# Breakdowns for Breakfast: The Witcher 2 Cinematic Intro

Hi, welcome to the first episode of Breakdowns for Breakfast, the show where I take a look at professionally edited scenes and take apart why they work so well and what we could use from them to incorporate in our own edits, all while I eat my breakfast. Today, we're going to take a look at the opening sequence of The Witcher. So go ahead and watch that scene first, and then go ahead and come back so that we can talk about it. I'll wait.
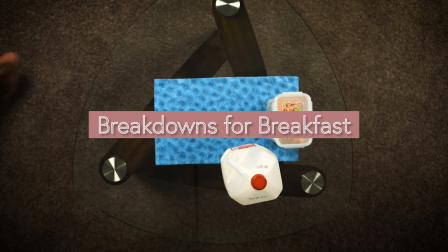Alright, so let's take a look at the intro for The Witcher 2.
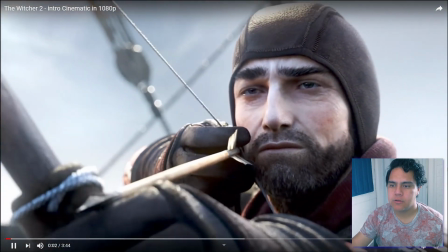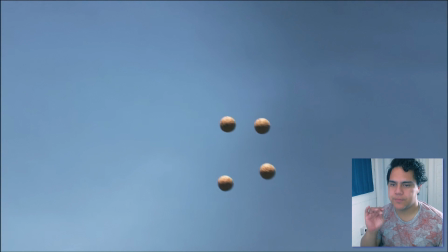(0:47)
Okay, so that right there, that was a really cool, quick effect. So if you guys noticed,
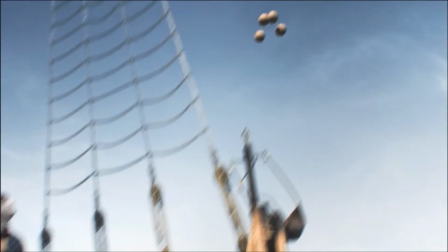(0:54)
when the balls were catapulted off the ship, it kind of went blurry for like a second, and then it went into focus. This is an animation, so that was deliberate. That wasn't like an AC messing up and like, oh, I didn't get the ball in focus.
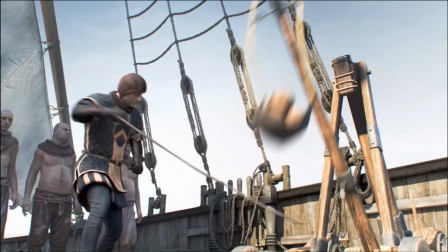(1:06)
They chose for that to happen, and what that does is put us in the perspective of the archer. So that's probably how the archer saw it, that like quickly it shows and it's like out of focus and he's like focusing in on the balls. He's like, okay, and now it cuts to the action.
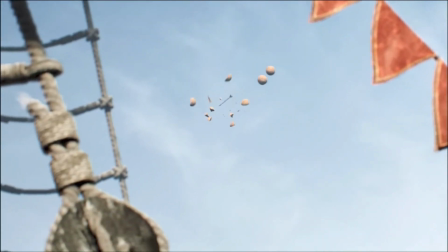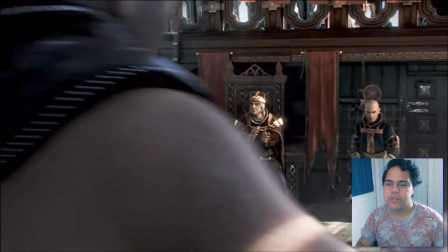(1:26)
So it's a really cool kind of cutted sequence to show the perspective of the character that we were just introduced to.
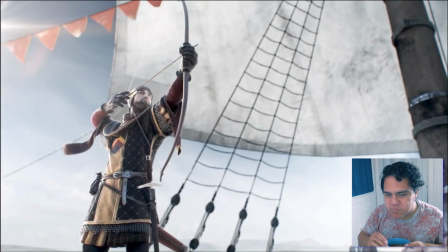(1:34)
If you were to time this in real time, that was about 10 seconds, right?
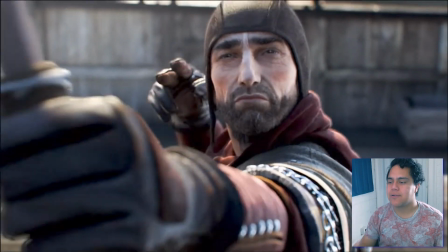(1:40)
Now the balls were not in the air for 10 seconds. That's a miraculous hang time.
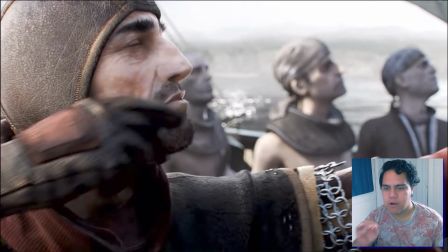(1:44)
But what the quick cuts do between all of these, like all these shots are within, if not less than a second. What that does is it plays an effect on your brain that all of this is happening at once. Now, we can't focus on all of them at once unless we did like a split screen, but basically that's what it would look like.
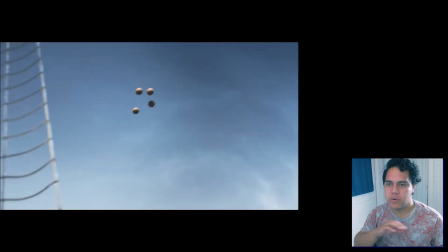(2:03)
If we were to split all the screens up, then that's what we would see, is him like moving that fast. So in our mind, these cuts are like slowed so that we can process how fast this archer is actually moving.
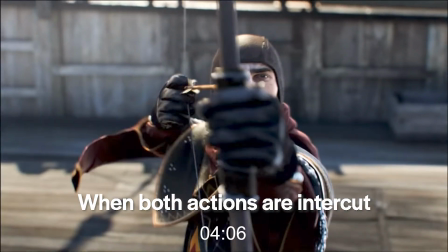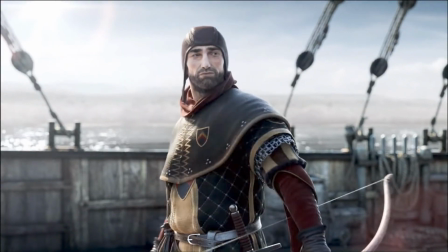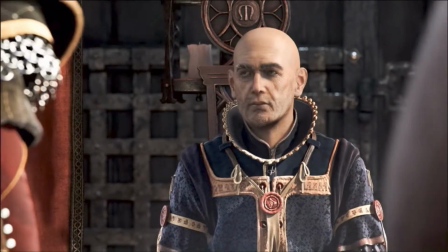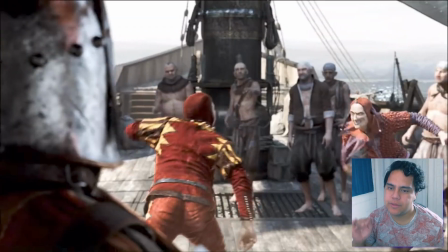(2:31)
So I like that they included this scene of like the king kind of laughing at these jesters, and these jesters are doing what's essentially like tricks to like entertain a child,
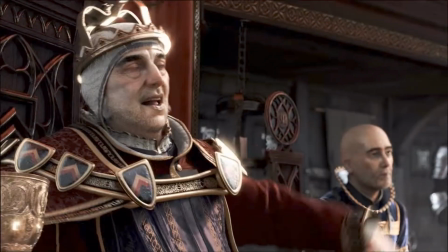(2:44)
and the fact that they cut to the king like laughing at it shows the kind of character that the king is. So again, it's this aspect of like introducing your characters before anything even happens, you know? And so you can do this with your films too. You can find these moments that say something about your character before lines are even hit. Now in this scene, there are no lines, but it's still the same aspect. Nothing has really happened yet. They're just setting up introduction to the characters. So already, within 30 seconds of the scene, we know that the king might be a little bit like childish.
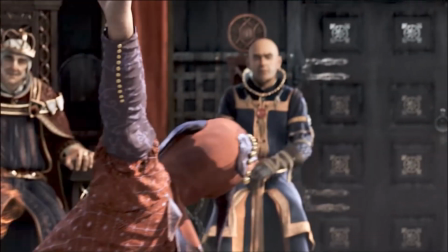(3:19)
Again, adding to this character,
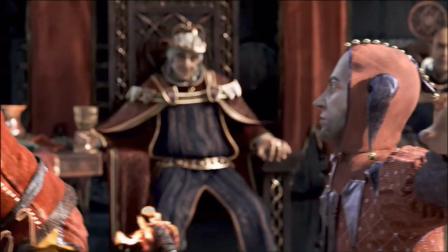(3:21)
they cut to these gestures, and I love that they cut to this shot where they didn't show the trick that they're about to do.
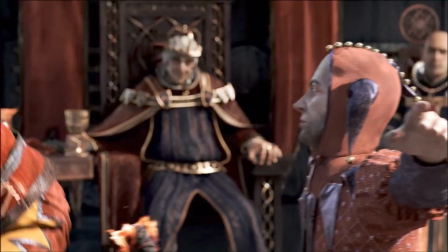(3:28)
They show like the lead up of it, and you already know what's going to happen. So they decided to focus more on the reactions rather than like the action. The guy's holding a torch to the guy's butt. You already know what's going to happen. So don't think you need to show what's going to happen, because we are aware.
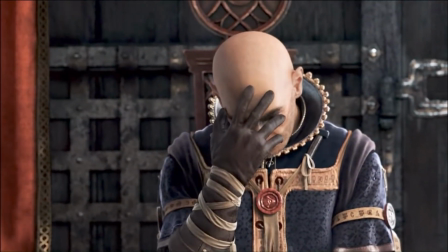(3:43)
The fact that the king laughs at it, again, he's laughing at fart jokes, so we kind of have an idea of like who this character is. Meanwhile, we show the sorcerer, who's reacting like this, and it's a funny reaction, but it shows that he's he's more intelligent. Let's say more matured. This sorcerer is like more mature than the king.
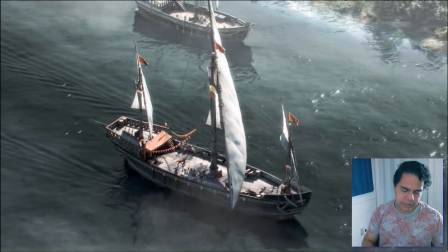(4:06)
Okay, so this is a very interesting thing.